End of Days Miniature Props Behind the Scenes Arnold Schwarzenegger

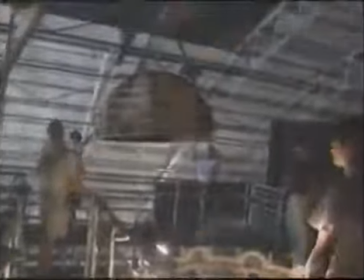A six-foot-tall replica of the cathedral's dome was hoisted atop the miniature,
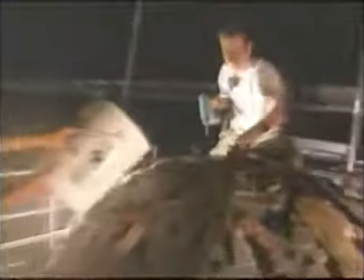and like the windows, pre-cut so it would fall apart on cue.
Action!
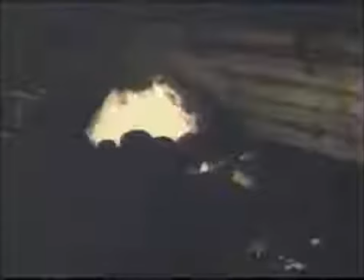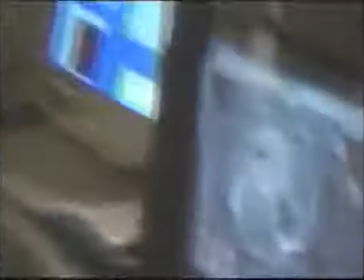Action! One shot, walk the light.
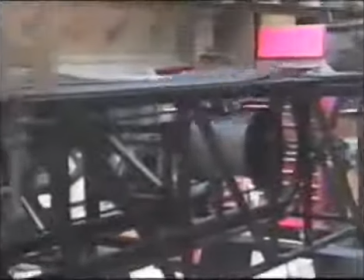To create a violent, wood-shattering shot of the church's pews coming unhinged, the Hunter-Gratzner team devised an ingenious piece of machinery.
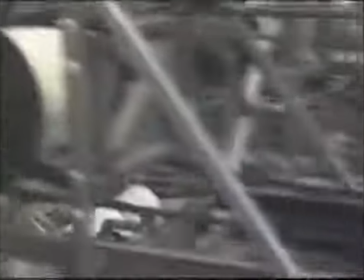A small trolley was attached to a steel track hidden under the miniature set's floorboards.
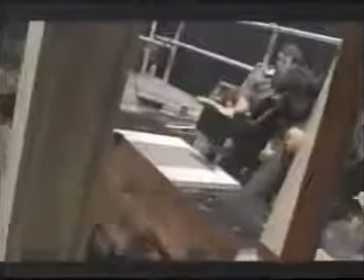Lightweight wooden pews were then fastened to a flexible flooring, allowing the trolley to pass underneath the pews, producing this eerie ripple effect.
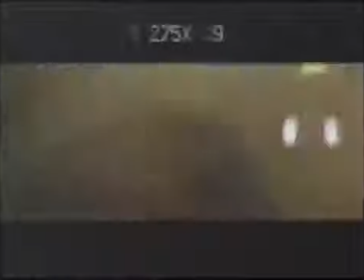in the midst of all this clatter the script called for a giant beast from
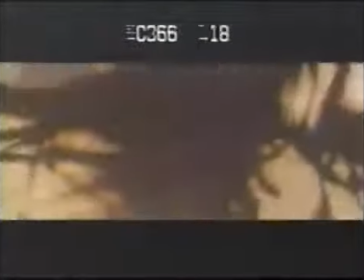hell to burst through the church's floor for this chilling sequence
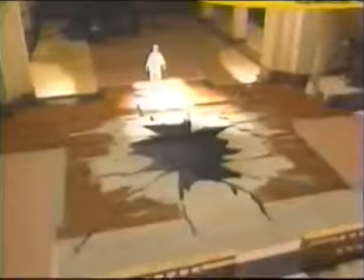visual effects supervisor Durst started with the church miniature we're able to score the floor and through mechanics burst it up
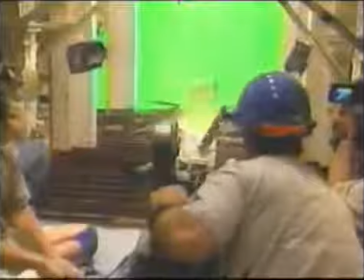and we had this green shape which we call the the green Gumby which simulated the shape of the beast
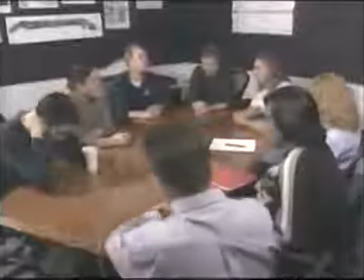To replace the green battering ram with the beast, Durst turned to animators at design house Rhythm and Hues,
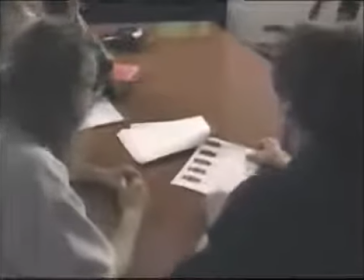led by John Desjardins. In this movie, every single scene was a huge moment. The scene where the creature burst through the floor in the cathedral.
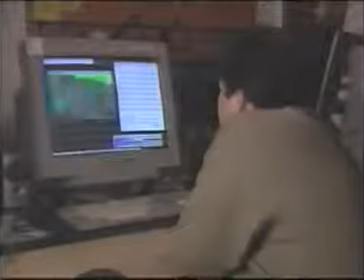Well, that's a short scene, but it's a huge setup to get that creature looking really nicely detailed for all the close-up work it was going to need.
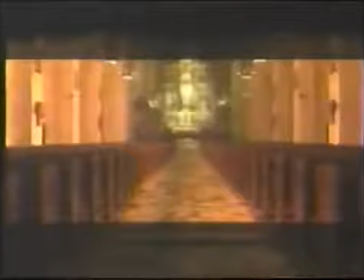In addition to a hideous devil, animated flames were generated to add a fire and brimstone effect.
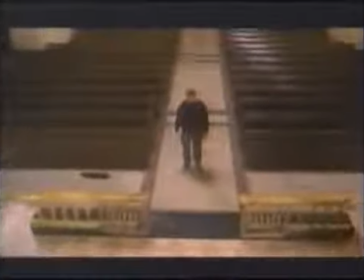All of these elements were combined to produce a groundbreaking scene straight from a hellish apocalyptic nightmare.
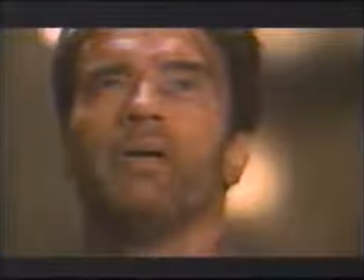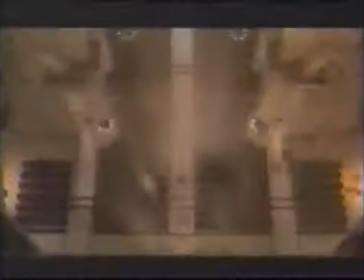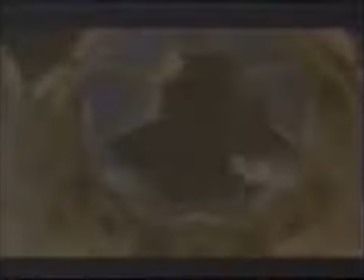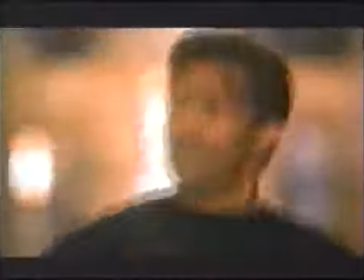It is hard sometimes to spend months on a miniature, and then in one quick second, blow it up and it's gone.
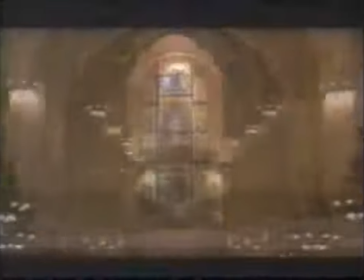But when you capture it on film, that's where it lives forever.
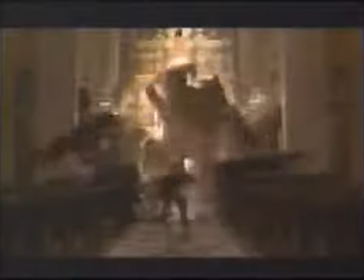The spectacle of mass destruction never fails to grab an audience, thanks to the efforts of Hollywood's effects wizards who create movie mayhem.